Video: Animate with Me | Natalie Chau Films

You know those clips on Disney where the stars say, "And you're watching Disney Channel," and then they draw the little ears in the corner? That's called a bumper. Bumpers and stingers are a fun way to transition from one clip or topic to another. Bumpers tend to be longer, usually 15 seconds or less, and stingers tend to be shorter, usually 5 seconds or less. You can check out how I created the stinger for this channel right after you watch the stinger.
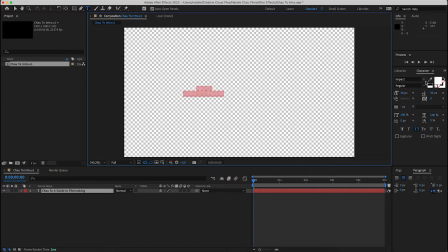(0:23)
We're in After Effects now, and I have to figure out what I want to see. So I'm starting by just putting the title as a reference, which is Chau 2, A Guide to Filmmaking.
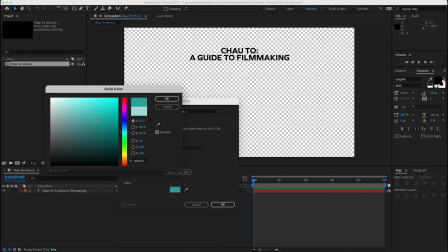(0:31)
And the next step is to figure out a color scheme. So I chose this nice off blue, off green kind of color.
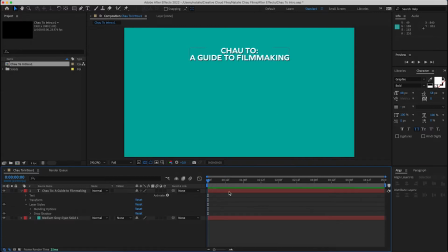(0:36)
After Effects calls it a cyan, so we're going to call it blue. And I decided that I wanted to see the text type in. So this is me creating that typewriter effect. And that's under the Animate option in After Effects, but it's a little more complicated than that. There's a bunch of starts and ends and keyframes and things you have to do. But if I want them to show up at the same speed, then I have to change the time period that they're both animating for.
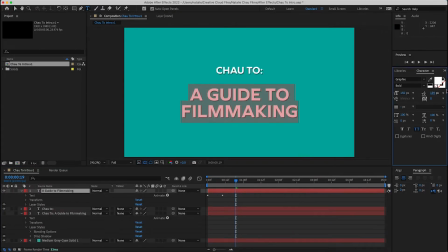(0:55)
So A Guide to Filmmaking has to be a bit longer than Chau 2, of course. So this is me trying to figure out that timing.
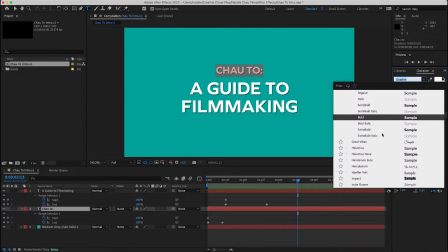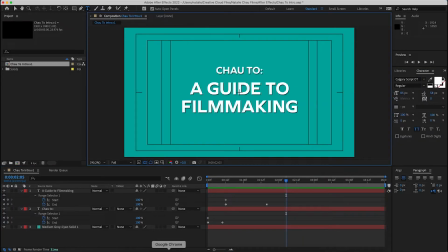(1:11)
And then I'm trying to think about what imagery I want on top of that. So I go to Google, type in Film 101 images.
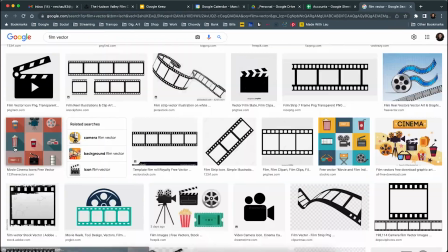(1:16)
That brings me to the Dalmatians, which I guess makes sense, but it didn't occur to me at the time.
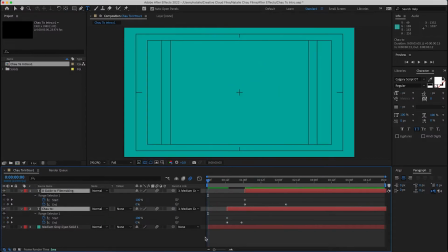(1:20)
Let me rewind, because it looks like I had the idea first to make it swipe up and down, because I wanted it to have that social media effect where, you know, you're swiping through your feed, you're swiping through TikTok, and you go up and up. And now I'm going back to the imagery that I want to see.
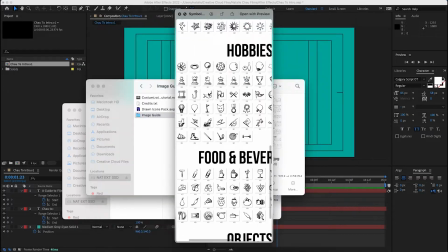(1:34)
When you start designing more, when you start to do more graphics, you start to build your own library. So this is one that I've started building up.
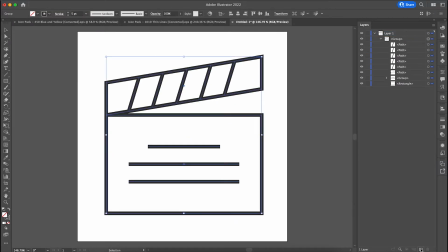(1:39)
I found a slate in one of my icon packs. So I dragged it into Illustrator and repositioned the points and the lines so that it would look more like how I wanted it to look.
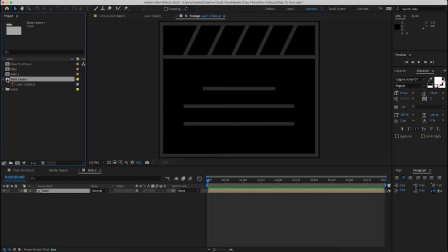(1:47)
Brought it into After Effects. It didn't import the way that I wanted it to. Sometimes you can import and it'll come in 2 layers.
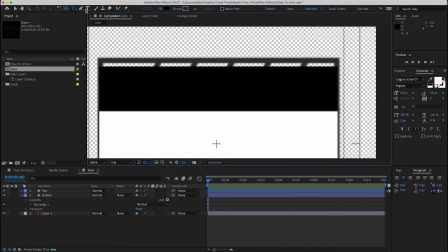(1:54)
Didn't do it this time, so I just had to rebuild it in After Effects. Not the end of the world, I know how to do it, it just takes a little bit longer. Then I used some slates on Google as a reference point for the color scheme. These aren't the perfect colors, I'm aware of that, but it's close enough, right?
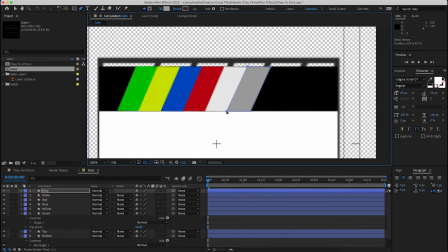(2:05)
And again, it's just a little icon in the corner of my stinger, so it's not like I actually need it for reference.
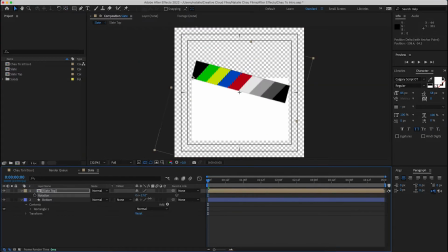(2:14)
So this is me figuring out the anchor point so that I can make the slate do the clapping motion.
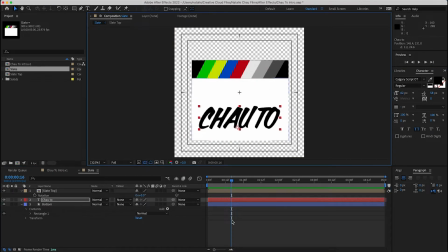(2:18)
And now I'm doing the fun detail of creating the production title for my slate so that it looks a little bit more accurate, and then adding the lines on it so that it looks fun.
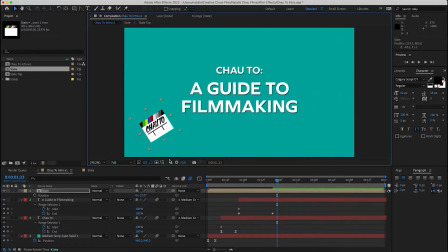(2:28)
It's always fun to turn things off of their original orientation. Like a slate can be, you know, rotated a few degrees this way or that way, and that's fine.
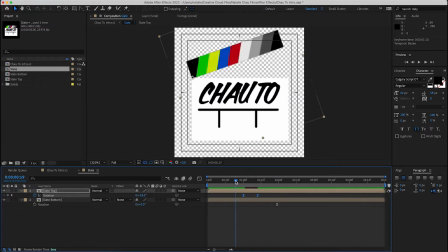(2:36)
It makes it look fun. And now we're figuring out timing for the clap. So do we like it at this speed or that speed?
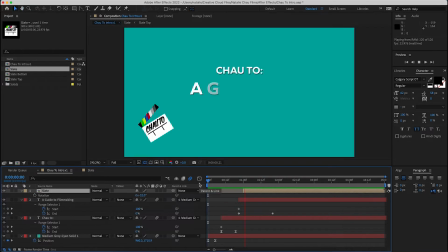(2:41)
Do we want motion blur or not? I like the motion blur. And now we see how it looks like in the original composition. So you can see that I want it to fly in from the bottom, and I need to just make sure that the timing works. So I want it to be like a 1, 2, 3 timing. So I need Guide to Filmmaking pop up, and then slate pops up, and then something else comes in.
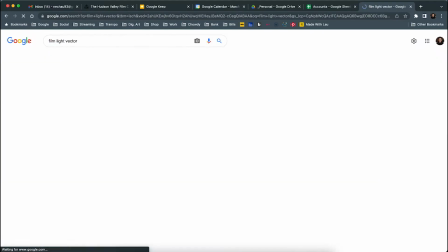(2:59)
So this is me figuring that out. Now that that timing and placement seems right, we have to work on the next image, which I decided was a light.
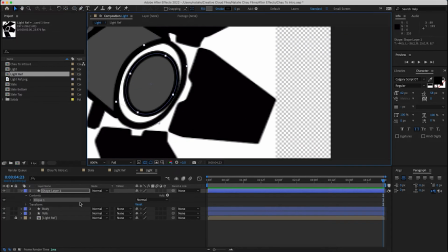(3:05)
So you go to Google, you find an image you like, you copy it, and you trace it in After Effects, because trace the slate, so why not trace the light too?
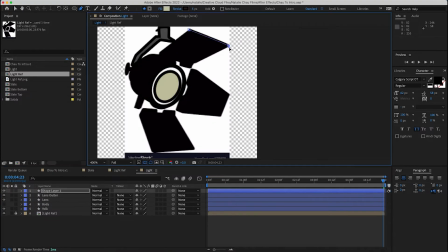(3:14)
It takes longer to trace it, but you do get the benefit of customizing it yourself.
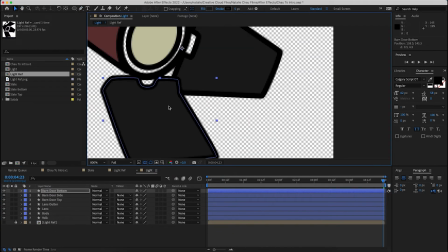(3:17)
I wanted to base this off of the Mole Richardson light, so I based it off of that deep red that they have, and then I just traced the rest of the barn doors, built a light stand for it,
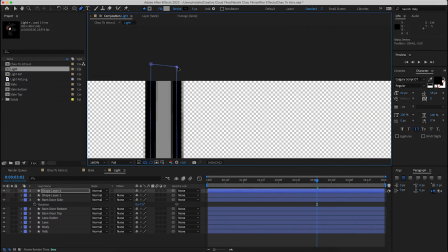(3:26)
and am now trying to figure out more good timing for it to come in.
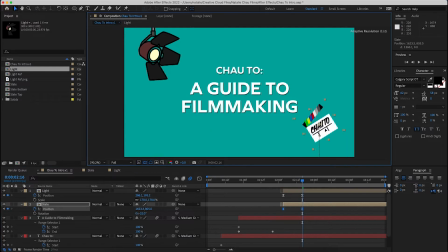(3:29)
Decided that I want it to come in from the top, so now that they're both on the same side, the light and the slate, it's a little unbalanced, so I want to bring the slate to the opposite corner.
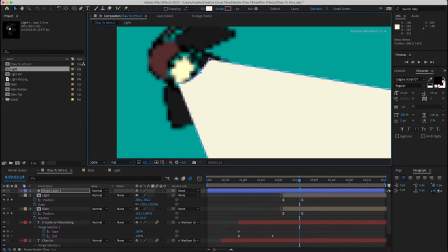(3:39)
So your light beam is pretty simple. It's basically the same color as your lens of the light, just at a lower transparency.
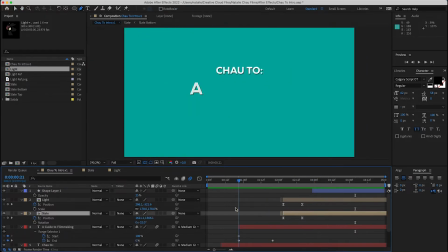(3:46)
And now once you have all your imagery where you want it to be, you just have to play with timing and tweak it again.
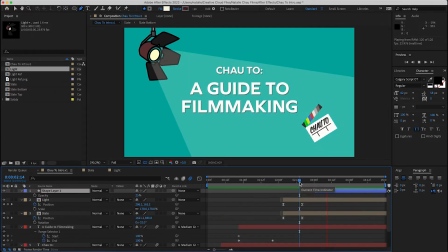(3:50)
So this is me figuring out what needs to go where and when, and if we like motion blur, if we don't like motion blur.